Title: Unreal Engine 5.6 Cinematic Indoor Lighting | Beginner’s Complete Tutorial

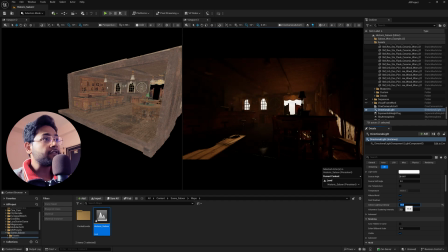So if you increase this indirect light to, let's say, 15, you can suddenly see this looks more real, because there is a hard sunlight coming right from the background, so that it can illuminate the entire indoor scene,
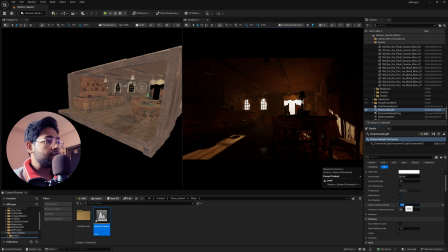because the indoors also a little bit of reflective material. So if you increase it more, let's say 50, you can see the scenes looks more dramatic. So for that, I'm just clicking to 15, and you can find another option called volumetric scattering intensity. This can create some volumetric effect in your scene.
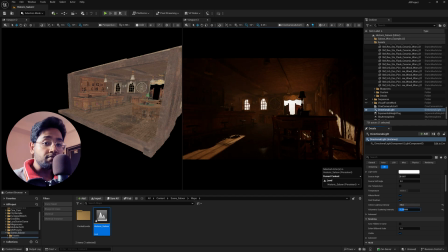So if you increase it, you can only see the volumetric effect are going to increase for only the directional light. Yes, Now, in the light setup, you need to do some very basic settings change. So first of all, click here and type ray, and you can find this option, cast shadow ray traced.
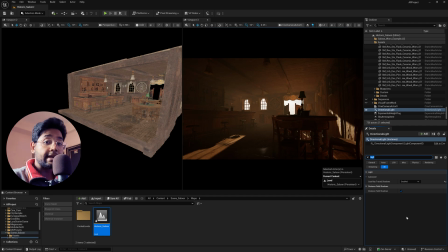Just change it to enable, and this can create a major difference in your previous output and the current output, because now the light can support this ray tracing. Now before that, you just need to go to this edit panel and just go to this project settings, and here you need to type again ray tracing and just turn on all the options,
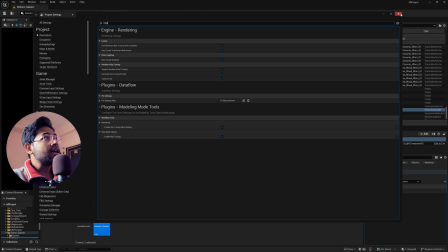and you need to just restart your Unreal Engine, and now you are good to go for ray tracing support.
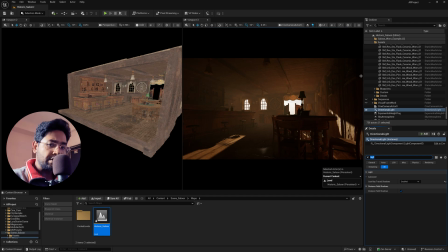Also, if you find some noisy patterns in your shadows, just simply type samples in your lights and make sure just change it to samples per pixel should 16 or 32. Make sure increasing the number can slow the render. Okay, so just close this.
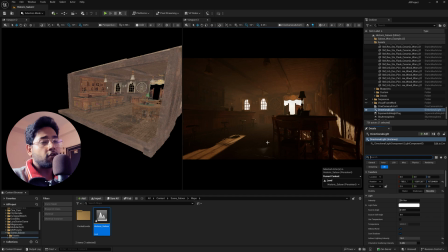So now we have a very good amount of hard light, but this is not enough.
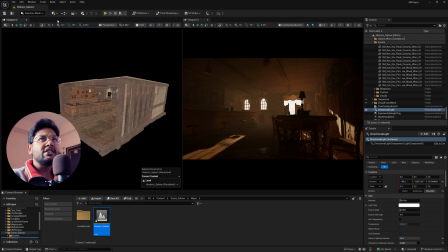So I'm going to add some another light called rec light. So just click here and go to light, and I'm just going to use a rec light.
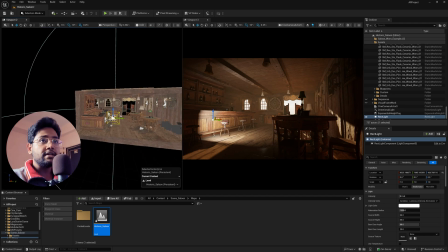Now rec light is basically a rectangular light. So what exactly it will do, it can eliminate some another harsh light from the background.
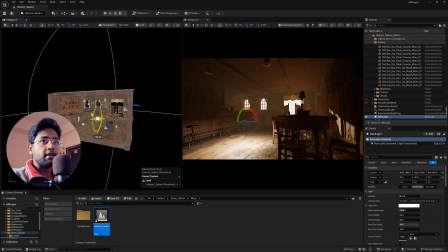So just click here and I'm just rotate the light to somewhere 90 degrees, and now we are going to increase the shape of the light.
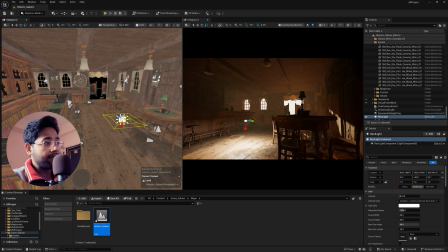By the way, whatever I'm doing here, you can see the direct output on the right side. So I'm just increasing the width and a little bit of the height.
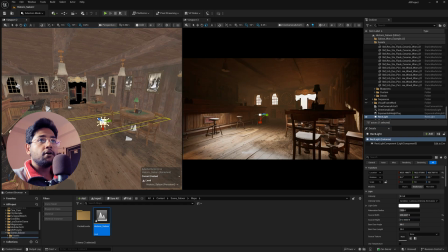Okay, cool.
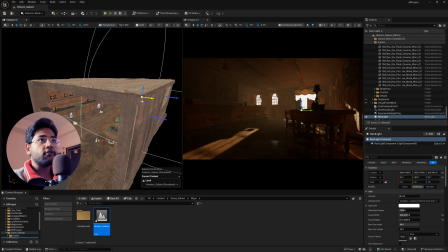And now just simply I'm just pushing it back from the view, and I'm just rotate it in some different direction,
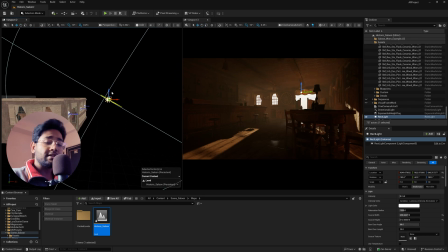and let's place it somewhere here so that it can also create a light from the outside. Now we have a dedicated sun, but this light can also create some different effect.
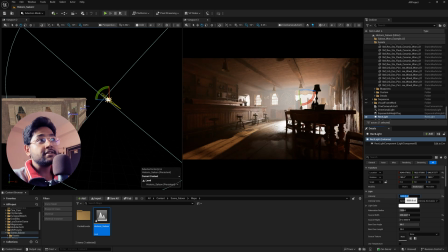Now let's increase the intensity to, let's say, 5000, and now just look at this, the scene is completely changed. But we just need to rotate the directional light to somewhere in different direction, because we don't want any hard light coming from the background.
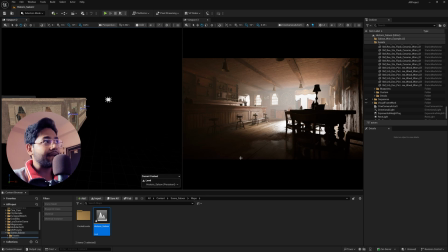Yes, we want some illumination, but not any hard light. So this rec light can do this kind of thing.
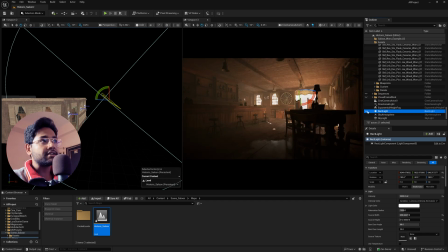So if you just turn this off, this was my previous scene and this is my current scene. Now if you notice, the light intensity only hit right over here.
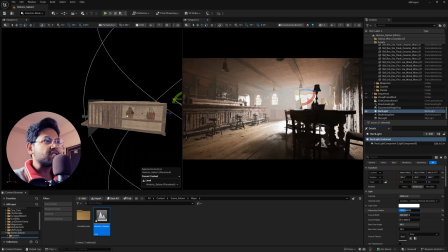So what I'm going to do, I'm going to increase the radius. So if you just increase the radius, you can see this lights are increasing. So now if you notice, this light is too much, so I need to control the light. So for the controlling, I'm going to use another option called post process volume. So just go to this visual effects and you can find this option called post process volume, and this is insane.
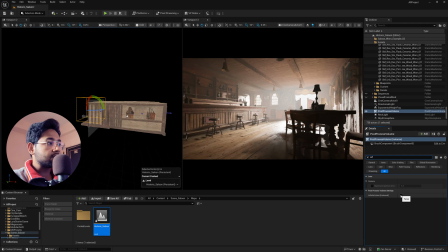So first you need to type infinite and just turn this on infinite bound so that it will affect infinite area. Now going down, you can find this called exposure.
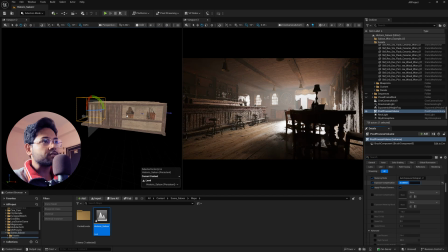Just turn this 3 on, and now if you decrease the exposure, it can control the universal exposure right from here. So just change it to, let's say, 0.6 or let's say 0.7. yep, this looks cool.
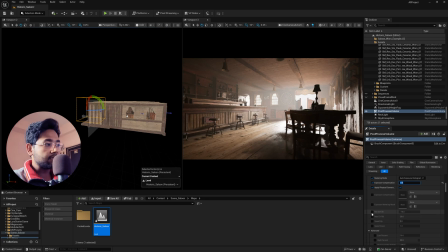And if you want to lock the exposure, you can simply turn this both option on, but I'm just leaving it like this only. Now going up, you can find this option called bloom. So if you want some dreamy, moody effect, you can simply turn this both on, and suddenly you can see some dramatic changes in your scene.
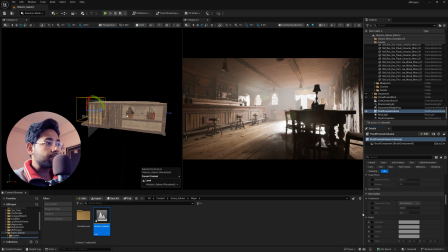Now going down, you can find some option called color grading. So here you can find color grading palette, and in the global section, just go to this gamma.